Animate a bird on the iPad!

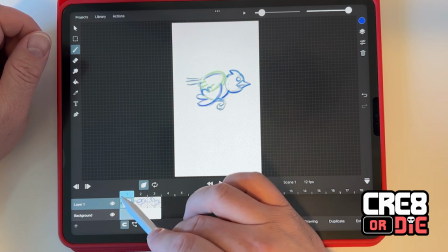Okay, so now it's a little bit more interest, right? And that shape may work for both because right now it's going up and the down,
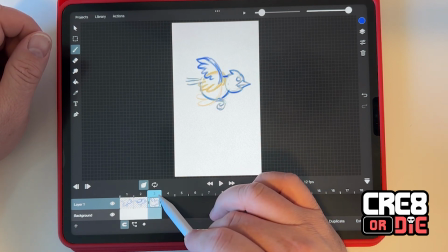or we could do a different one for the down.
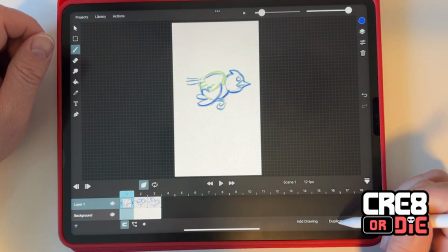Let's go ahead and duplicate this first drawing, duplicate, and we're going to hold it down until it scales up,
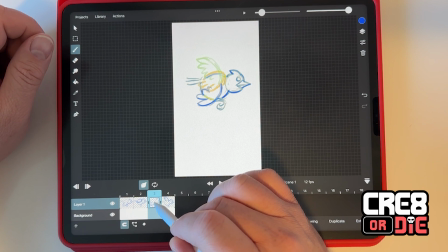and then drag it on over all the way to the final part there. So we're in that same scenario. So wing up and then wing down.
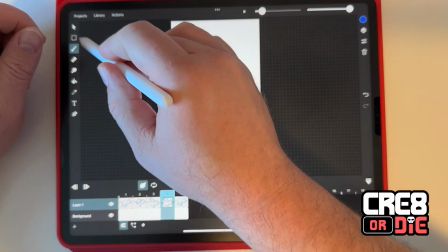So we're going to duplicate it again, get rid of the wing in between,
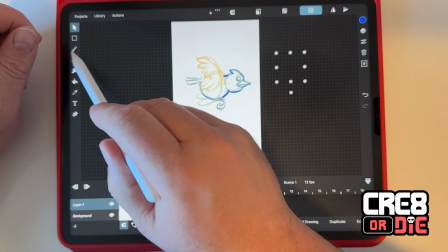slide that right on off,
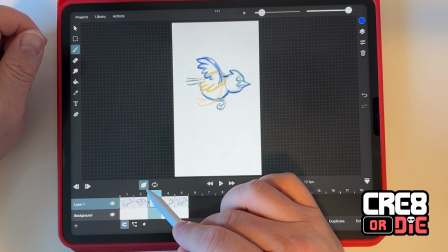and because it's going down, I'm going to say it's catching the air a little differently.
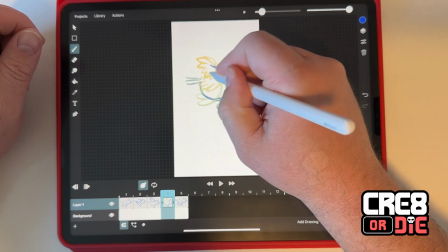So let's go ahead and draw that in. So it's a little higher up here.
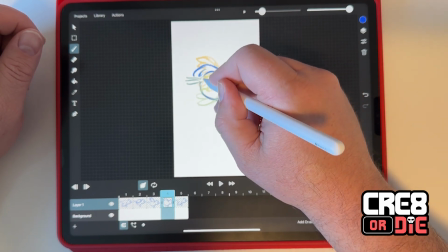You see more of the under wing, if you will.
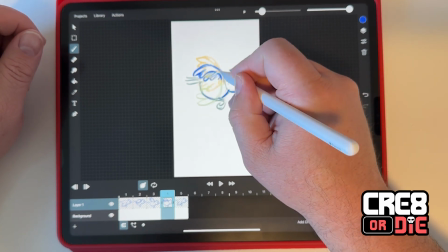We can shade it to let y'all know that something different's going on there.
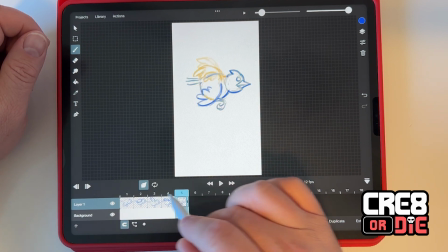So now so you look now, I may or may not like that, but that's what we're going with, because we're raw like that, right?
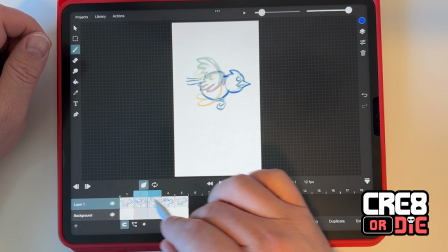Okay. So essentially got a loop. There's only one problem.
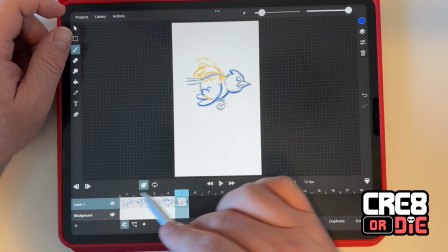5 frame 5 and frame 1 are identical.
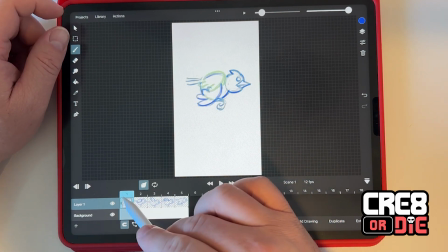So that's going to be a weird hold potentially.
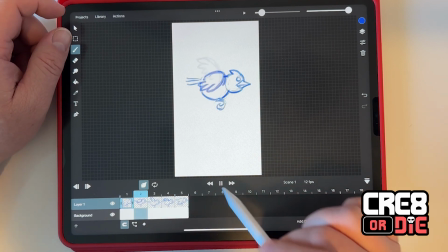So if I play this, you can see, oh, let's do the looping.
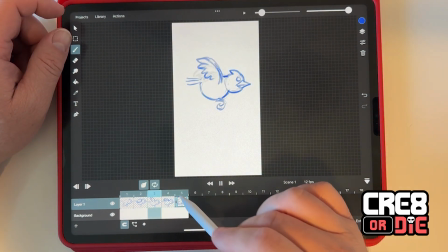Play it, it holds on that frame 5 a little longer.
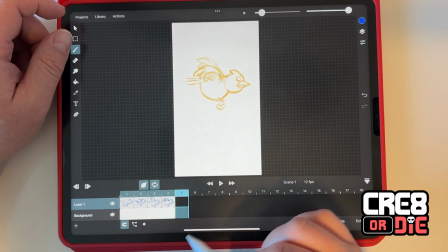If I were to delete frame 5 and then play it again, there's no hold, it's just flapping.
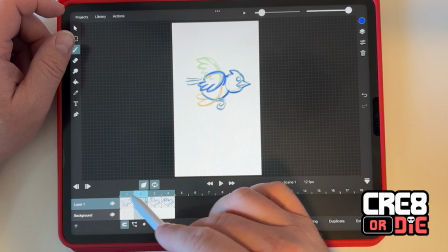Okay, and now we could go in and change other parts of the bird, get it
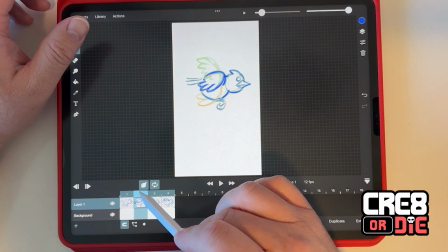reacting to what's going on. For example, you know, on the up movement of the wing,
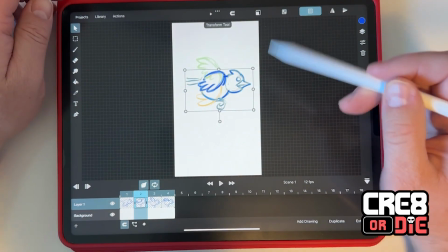maybe the bird, the entire drawing just kind of slightly moves down.
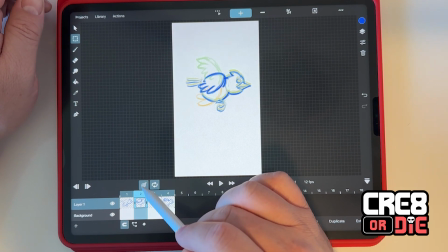And see, I was able to move the entire drawing. So now if we go back, you can see there's a little bit of movement going on, so that's interesting.
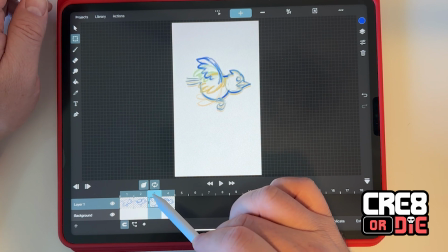And then
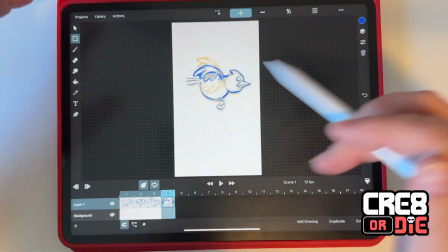on the down here, it's getting lift, so let's move him up a little higher.
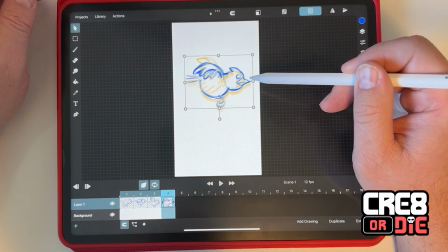Alright, and you want to do this probably subtly, and it's something you can play with, but let's loop that.
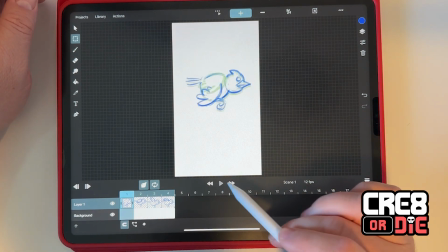Okay, so that's maybe a little bit more realistic, right? And then there's different parts of the bird that would react.
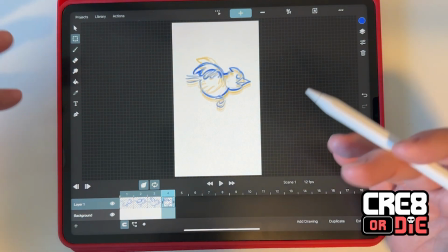And this is essentially what traditional animation is all about, and we could add
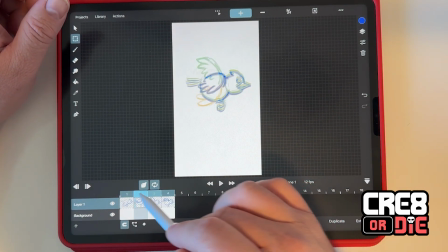different frames in between these to give it a more fluid motion. This is pretty much the minimal amount of frames you need to create a
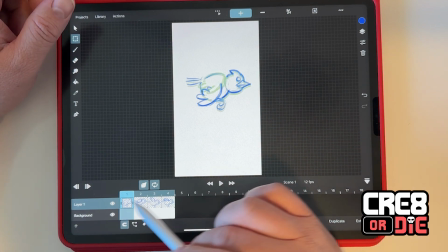looping animation, at least for this cycle. So we're not going to add any in-betweens, we're just going to go in and do some more passes. So let's see here, we're going to leave that one the same.
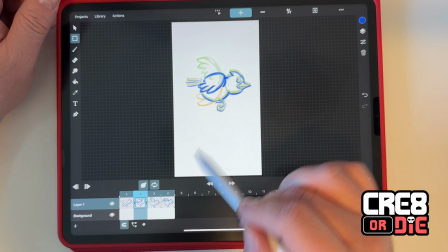When it goes down, let's adjust his little feet here.
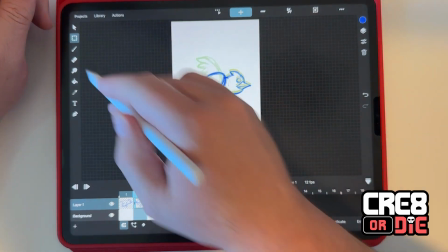So again, I've been using the
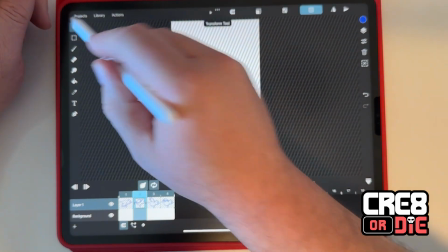lasso tool quite a bit to change things around.